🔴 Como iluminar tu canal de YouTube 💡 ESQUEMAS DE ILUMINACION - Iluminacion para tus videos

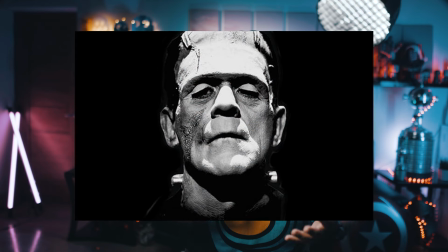Y esto da un efecto muy de película de terror de los años de Matusalén. O sea, re viejo. Como podés ver, solo moviendo la ubicación de la luz principal o Key Light, podés lograr una serie de efectos completamente diferentes. Es ahora donde comenzaremos a darle un poquito más de profundidad. Backlight, Hair Light, Rim Light, Edge Light.
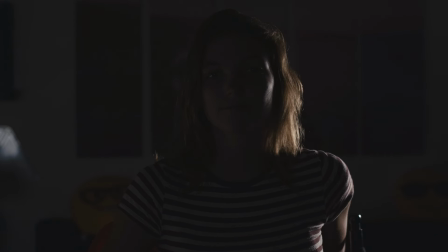El Backlight es colocado en la posición opuesta al Key Light, detrás de nuestro sujeto, y es para remarcar el pelo o los hombros. Dependiendo donde se coloque puede producir el mismo efecto que el golden hour,
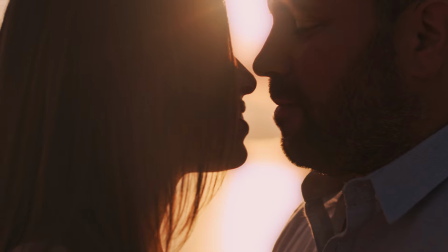que es cuando el sol está bien bajo cerca del horizonte, dando un look cálido y brillante muy agradable en el sujeto.
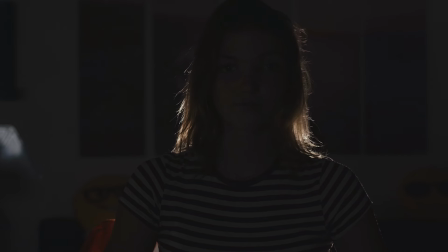Si lo colocas en la misma altura que el sujeto será un backlight,
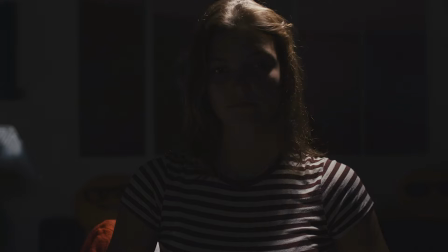si es más arriba se denomina hairlight y si está ubicado en uno de los dos costados es un edgelight.
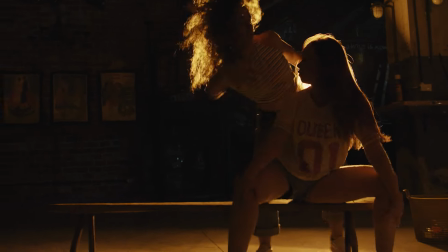Los backlights pueden ser inclusive generados por Practical Lights, como una ventana, una pantalla o una lámpara. Ahora, antes de seguir, si querés tener música y sonidos para tus videos o los de tus clientes y no tener dolores de cabezas con licencias de esos videos o si los querés monetizar en tus videos de YouTube, registrá tu cuenta en artlist.io o mirá el video que te dejo acá, donde te explico los trucos de las mejores páginas de música. Artlist.io es una página donde podrás encontrar cientos de miles de canciones y utilizarlas para tus videos. Registra tu cuenta en artlist.io siguiendo el link que te dejo en la descripción y te van a regalar dos meses de suscripción. Está buenísimo. Volvamos al video. Figlight. El Figlight es la luz secundaria que llenará precisamente como lo dice su nombre.
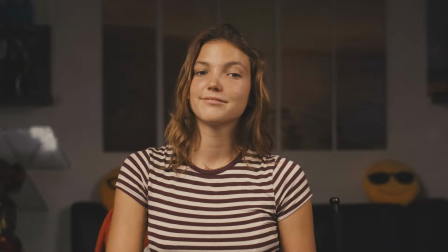Se ubica en la dirección opuesta del quile. El Figlight iluminará las sombras creadas en la parte oscura de la gara para que no sea tan dramática.
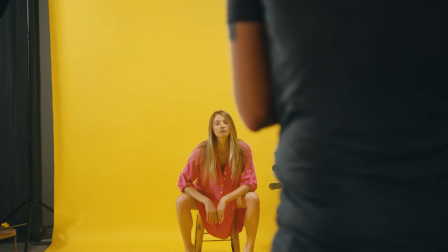El fill light no necesariamente tiene que ser una luz, puede ser tranquilamente un board blanco o un reflector donde hacemos rebotar la misma luz del key light. Cuanto más cerca esté del sujeto, más iluminará la cara. High key light, low key light.
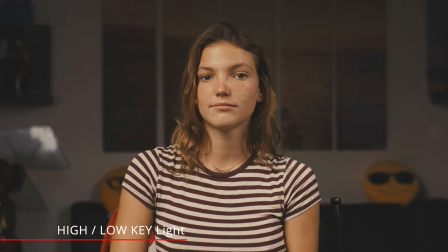El high key lighting es cuando el fill light tiene la misma intensidad que el key light, matando casi todas las sombras del lado oscuro de la cara. Esto es utilizado mucho en comerciales, comedias, beauty shots, etc. Donde no se quiere tener una imagen dramática.
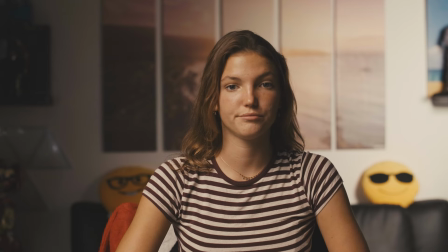Por otro lado, el low key lighting es cuando el feel light no es muy marcado y predomina una imagen bastante más dramática.
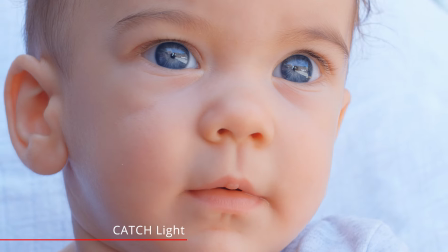Catch light es una luz muy pequeña pero importantísima que se produce en los ojos y precisamente le da vida al sujeto.
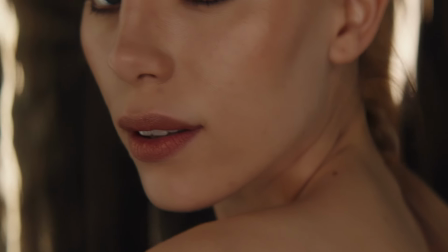Es por ello que hay que tener muchísimo cuidado cuando haces un primer plano y se
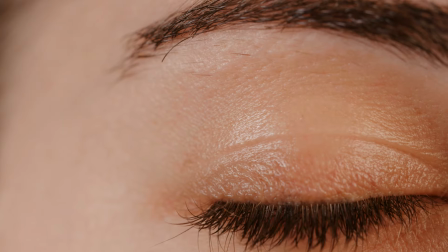usan keylights y filllights ya que producirá un doble catchlight en los ojos. Dependiendo el diseño de la luz principal es como se verá en los ojos. Por ejemplo, un octobox es muy diferente a un softbox o a un ringlight, por ejemplo. Textura e interés. Acá es donde la creatividad comienza a jugar un papel primordial. Agregando color a nuestra pared lograremos darle muchísimo más interés a la imagen final. Inclusive podremos generar lo que se llama checkboard lighting,
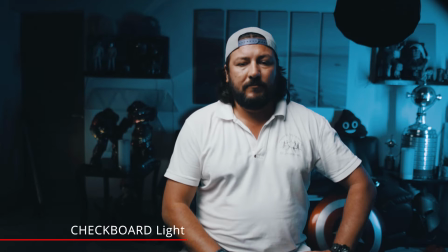que básicamente significa que el background de la parte oscura de la cara sea iluminada, mientras que el background de la parte de la cara sea más oscura. Esta práctica producirá un gran contraste entre las luces, sombras y backgrounds, creando mayor interés y sobresaltando muchísimo más al sujeto de fondo. Ya casi terminando, tenemos las Practical Lights. Esta es cualquier luz como una ventana, luces de navidad,
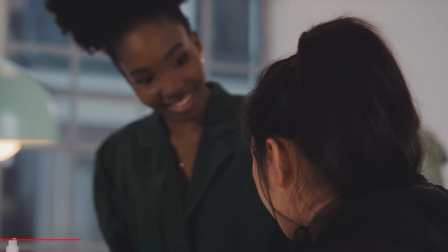lámparas, velas o lo que se te ocurra, que ayudan a darle interés y carácter a la escena. No necesariamente van a iluminar, pero sí generarán looks interesantísimos. Por último, pero no menos importante, nuestra última luz es la que se llama Texture. Esta luz cambia el patrón de la pared, creando muchísimo más interés.